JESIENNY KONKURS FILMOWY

Może ujęcia z drona bym jeszcze troszeczkę wypłaszczył, chociaż tu miałeś Mavic Air. On nie ma tego D-logu, ale... ma chyba D-cine-like. W każdym razie, jak najbardziej szacun i plus. Dla mnie najfajniej opowiedziana historia i absolutny top. Słuchajcie, wchodzimy w nowy film Na szlaku Orlich Gniazd, Zamek w Bobolicach, Andrzej and Gazi.
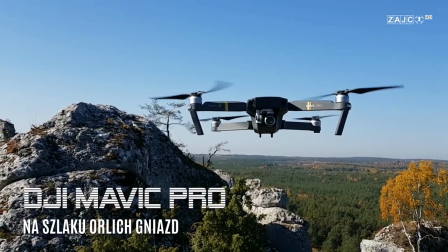Są ujęcia Mavica fajne, Andrzej startuje, unosi się nad skał.
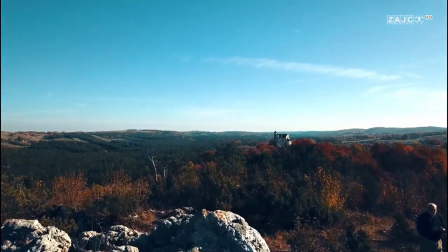Dobre ujęcia, fajny najazd i tutaj mamy znowu mocne nasycenie kolorów u Andrzeja,
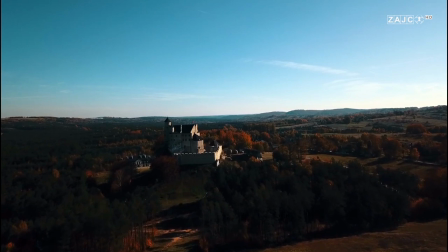czyli mamy przeciwieństwo trochę studia, wino and kino.
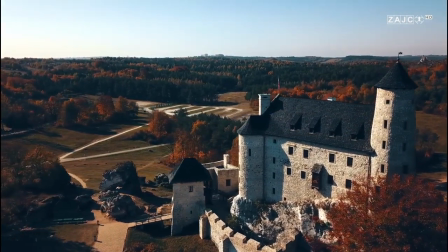Tu jest piękne ujęcie, Andrzej, brawo, tak około 30, mistrzowskie ujęcie, około 30 sekundy, takie spokojne minięcie tego zamku.
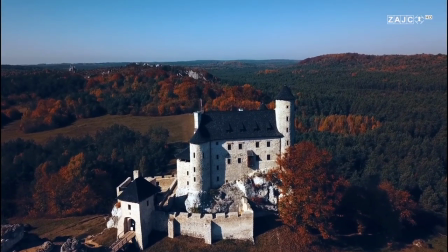Bardzo ładnie to pokazałeś, bo są fajne proporcje, jest trochę nieba i ten zamek.
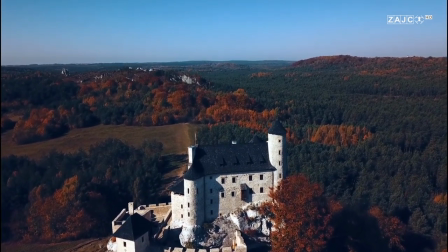Także około 30 sekundy jak najbardziej. To mi się też bardzo wznoszenie podoba.
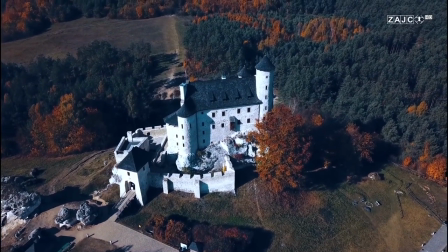57 sekunda, 55, 57, Andrzej, i to bym zostawił.
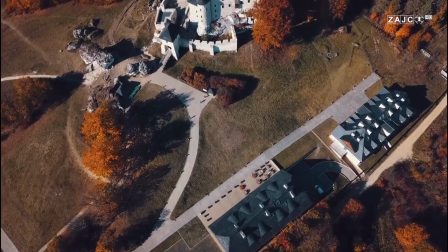Natomiast tu bym ciachnął ten pierwszy wątek z 1.00 mniej więcej.
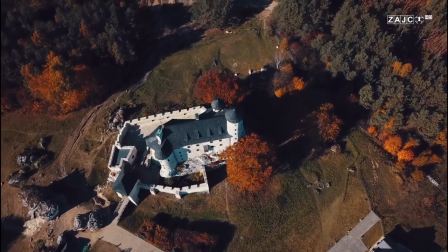I bym zostawił sam zamek, najazd nad nim. Bardzo dobre ujęcia. I tu widzimy zamek z góry, dosyć mocno poleciałeś.
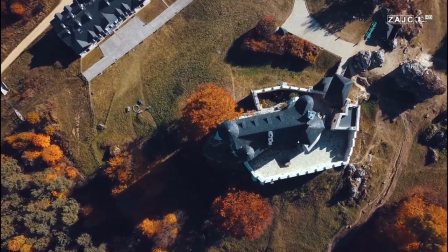Wysoko. I już końcówkę bym chyba obciął, wiesz?
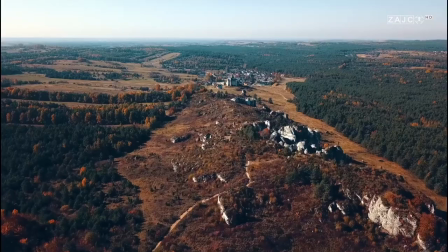Ale tu znowu jest Grzęda Mirowska i jest kapitalnie pokazana na 1.30.
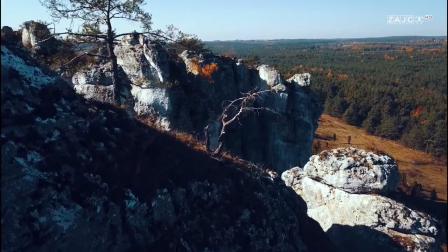Dobrze to pokazałeś, Andrzej, brawo dla ciebie. To ujęcie, kupiłem cały film tym ujęciem z Grzędy Mirowskiej,
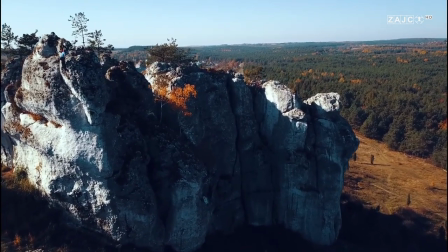bo nie tylko zamek, ale pokazałeś też właśnie, co jest oprócz zamku.
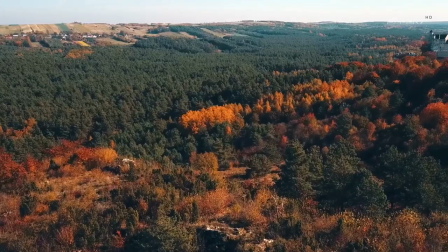Fajne kolory, fajne odsłonięcie na 1.48 i tutaj już lądujesz.
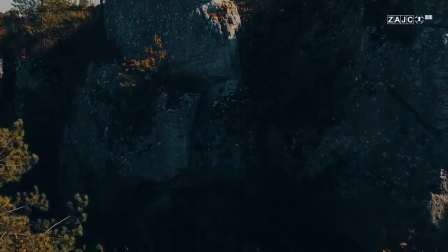Dobra, i to mamy to. Brawo, gratulacje. Może troszeczkę kolory bym stonował, bo masz u ciebie, Andrzej, były najbardziej intensywne kolory ze wszystkich. I może troszeczkę ujęć takich bym też dodał dalej. I trochę więcej ujęć, żeby zrobić ogólnie, żeby mieć z czego wybrać, wiesz? Bo czasami jest tak, że brakuje nam ujęć. Jak zrobimy kilka długich, to jest trochę mało, czyli żeby zrobić na przykład około 20-30 ujęć, które mają około 20-30 sekund. Wtedy masz do dyspozycji około 10-15-20 minut nagrań, z których jesteś w stanie zrobić minutę, dwie. Te proporcje powinny być faktycznie dość bezwzględne, czyli dużo ujęć, a krótki efekt końcowy. Gratulacje, Andrzej and Gazy, jak najbardziej fantastyczny jesienny filmik. Marcin Hirek i DJI Spark Best Shots. Widzimy miasto, panoramę.
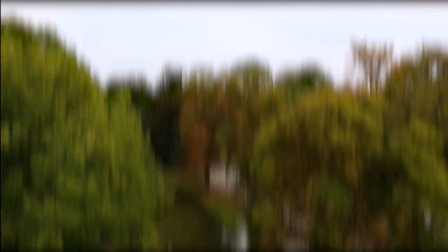Marcin obniża, przechodzi mocno w transition i pokazuje nam fontannę. Fajny klimacik.
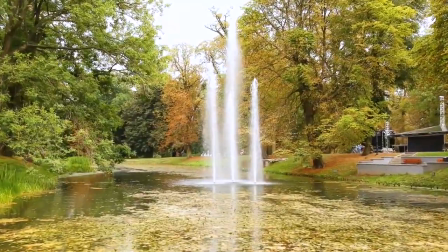Ostro jedzie z transition, z przejściami. I tutaj mamy wieżę, czy też budynek.
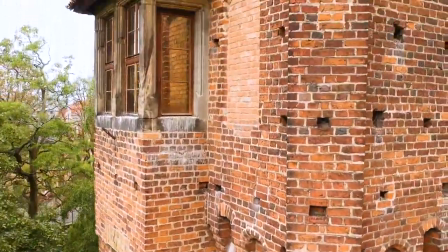Marcin, ten budynek bym pokazał troszeczkę najpierw chyba z dalszej odległości, bo nie wiemy, co to jest.
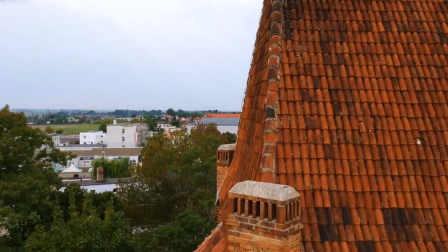Widz powinien mieć, wiesz co, najpierw pogląd, co to jest. Fajnie to pokazałaś. Pokazałeś i z bliska troszkę wolniej.
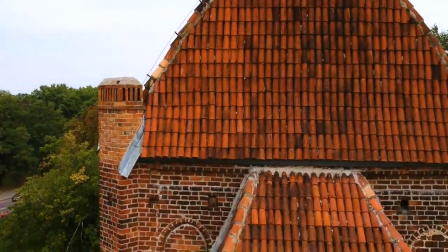Bo jesteś mega blisko i przyspieszasz, ale gdybyś pokazał, o tak jak jest ujęcie z
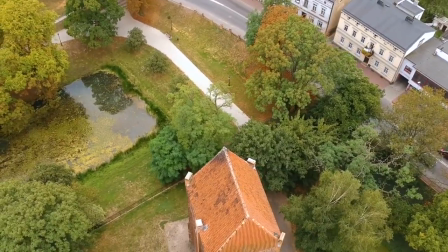48, 7 sekundy,
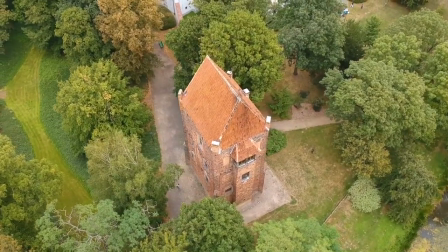to może bym pokazał najpierw właśnie tą wieżę czy ten ratusz, najpierw z ogólnego planu i później bym poszedł bliżej.
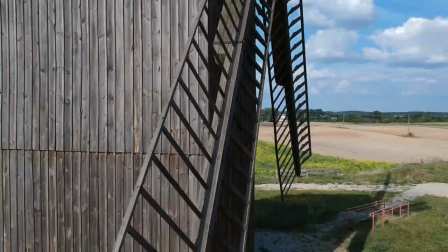Transition odważne stosujesz, wiatrak mega i też najpierw może bym go pokazał też z dalszej perspektywy.
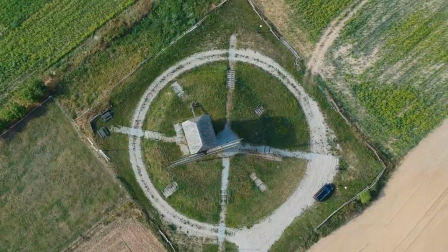Fajne ujęcie na górze. Godzina, przepraszam, minuta 10, fajne ujęcie na górze.
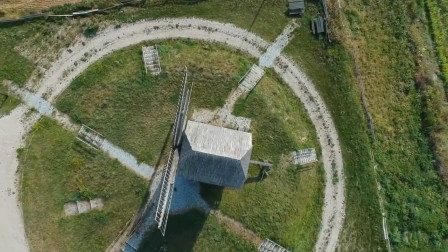Tu już poszedłeś, widać, że lubisz iść w taką dynamikę przejścia, nie?